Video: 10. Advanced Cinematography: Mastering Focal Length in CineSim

Hi everyone, it's Toby from CineSim. Welcome to another CineSim tutorial about cinematography. Today, we're going to explore how to use different focal lengths to achieve different perspective effects in your cinematography.
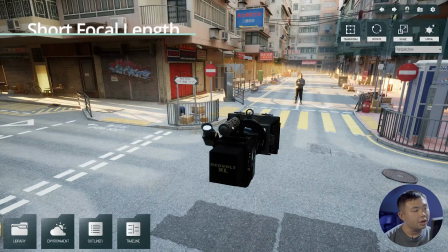Let's dive in. First, let's talk about short focal length, typically ranging from 10mm to 35mm.
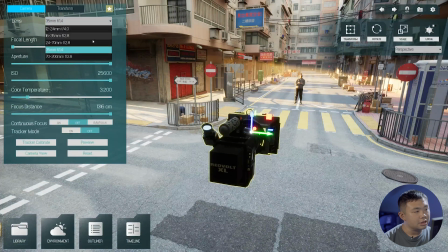You can see that these three lenses cover short focal length. Wide lens always capture a larger field of view, making it perfect for establishing shot and expansive environment.
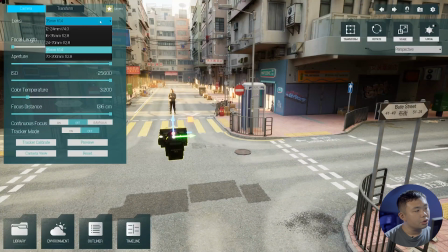Just like this, when we switch to 12 to 24mm, we have a 12.
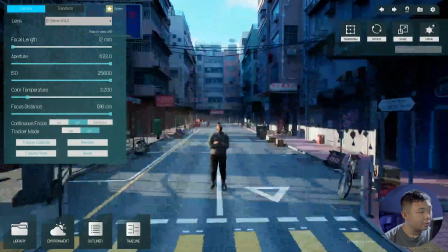And then you can see that we can capture just a so wide screen. But on the other hand, it produces a series of distortion effects, just like here.
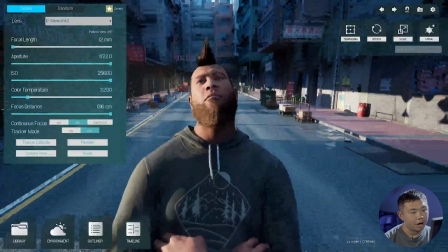We can see that once we use short focal length to capture the character is so much distorted.
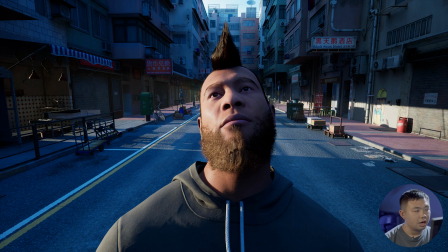Still, it can be creatively used to emphasize the distorted psychological conditions of your character.
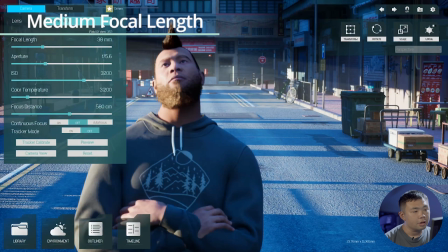Next, let's try the medium focal length, typically ranging from 35 to 70.
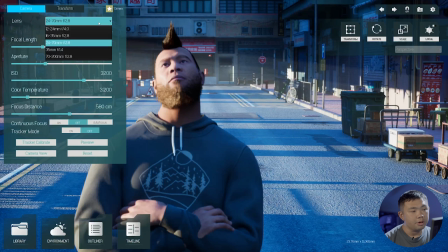So that's why 24 to 70mm is the most common lens that we use. And this focal length offers perspectives that's closely similar to our human visions.
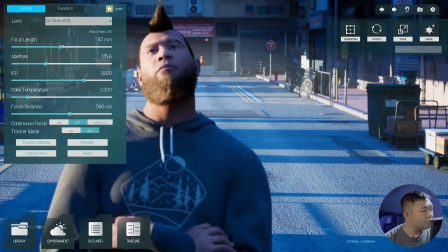It provides a natural look to your scenes.
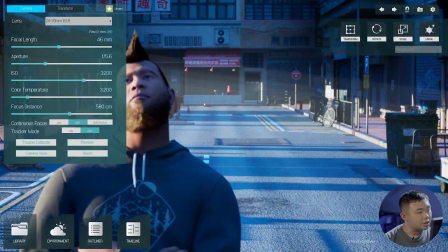They're also useful for everyday common shots, as they don't introduce much distortions or compressions.
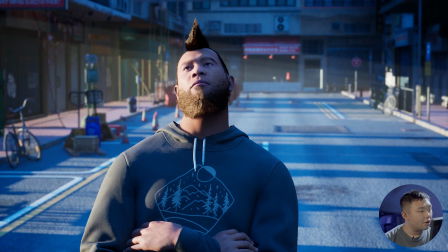They're perfect for mid shots or two shots, where you want to have a balanced and realistic representations of your subjects and the surrounding.
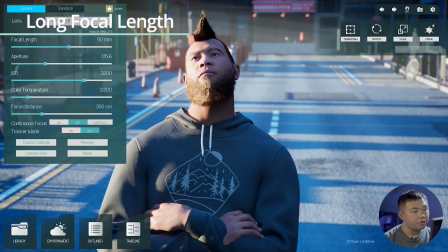So moving on to long focal length, typically ranging from 70 to 200 or even more.
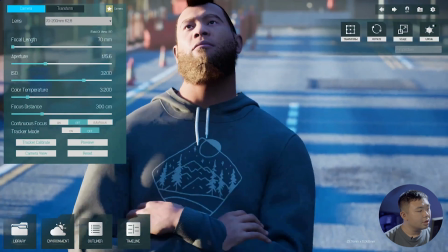So now we can switch to another lens, which offers such focal length. They magnify distant subjects and compress the space between objects.
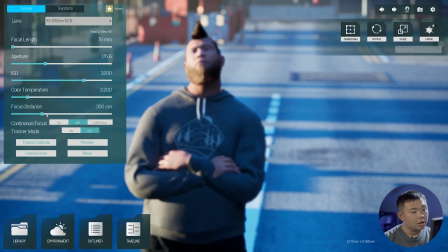Just like here, and we focus on the character,
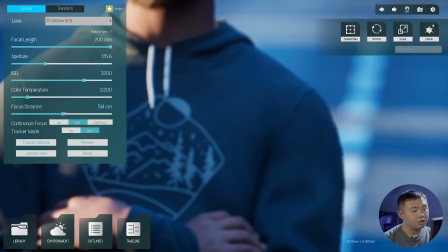you can see that the character is actually so close to the background, which is actually not the case.
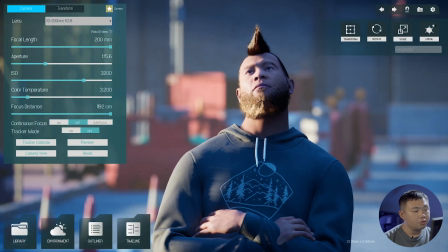The compression effect is perfect for close-up, portraits, or shots where you want to isolate your subjects from the background.
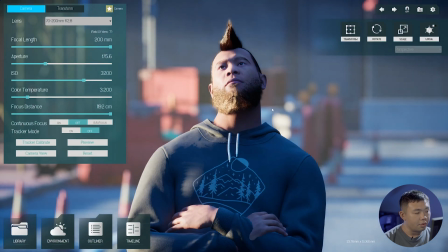Telephoto lenses are great for capturing emotions.
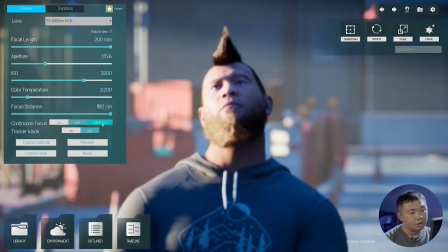We can see that we can even zoom in to the character to focus on the character's facial expressions.
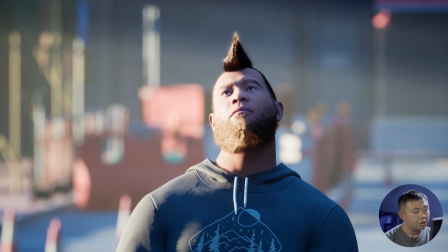And also, comparing with two other ranges, the depth of fields of long focal length are relatively shallower.
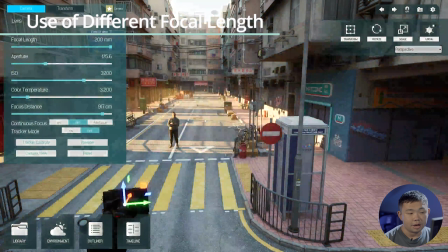Alright, so now let's introduce two common techniques with using short focal length and long focal length.
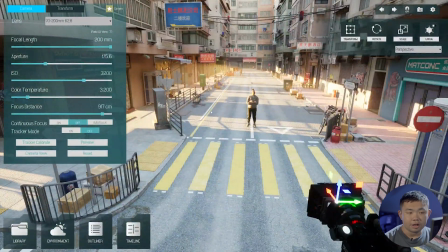So just think, when your character is in a very puzzled and confused mind,
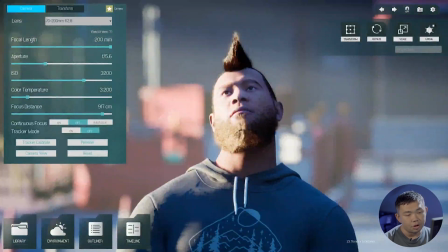do you think that this kind of shots can do such shot? Not really, but what about we switch to another lens?
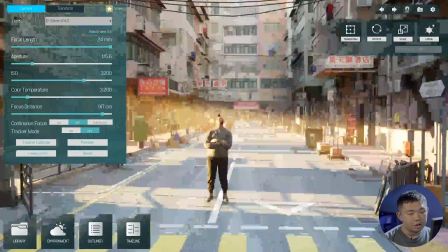And we really want to enjoy the distortions of our lens, just like this one.
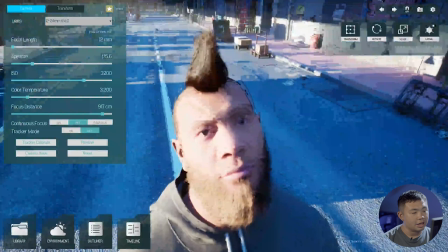So with this shot, you can see that the head is very much distorted with a lot of backgrounds at the back.
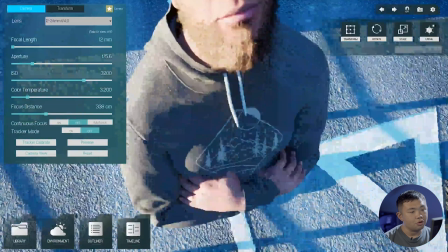So this is not a technique to capture a beautiful look of your character, but instead,
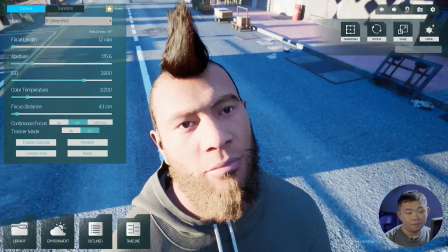this makes your characters very confused in a distorted perspective.
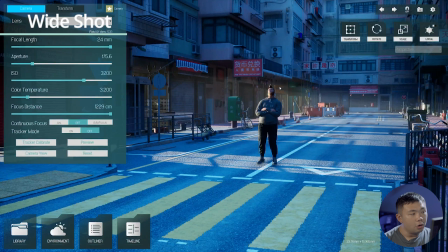So now, let's move on to the wide shots. Of course, for wide shots, we can use 24mm to capture.
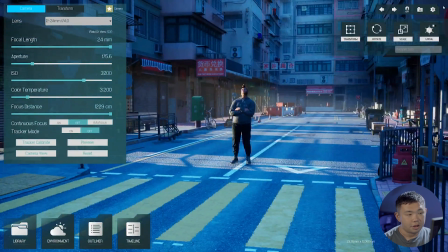So just like what you can see, it's a very typical wide shot. But can we have another options?
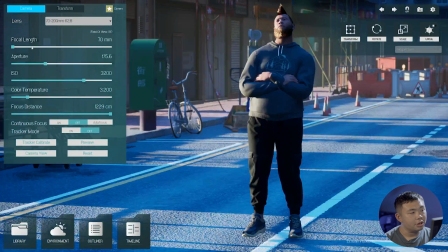Just try. Maybe we can use 70mm or even a longer one,
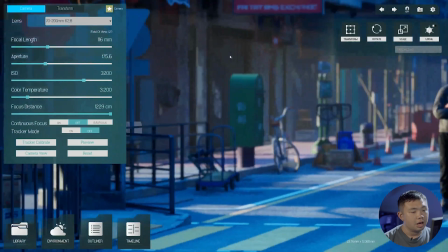maybe 100, and we walk very far away from the character.
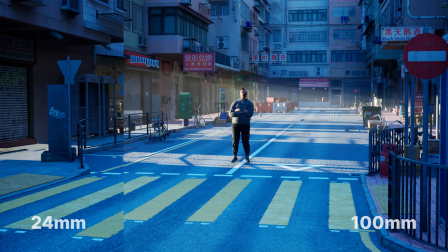When you compare both of them, you can see that the size of the character is still very similar,
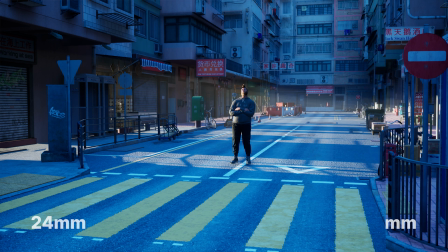but the background, the compressions between the character and the background changed a lot.
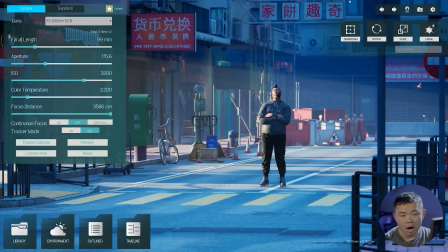So of course, you have the choice to see whether you are going to use wide angles to capture the wide shots or with a telephoto lens. They're both okay. And that's it for today's tutorial on focal lengths in CineSim.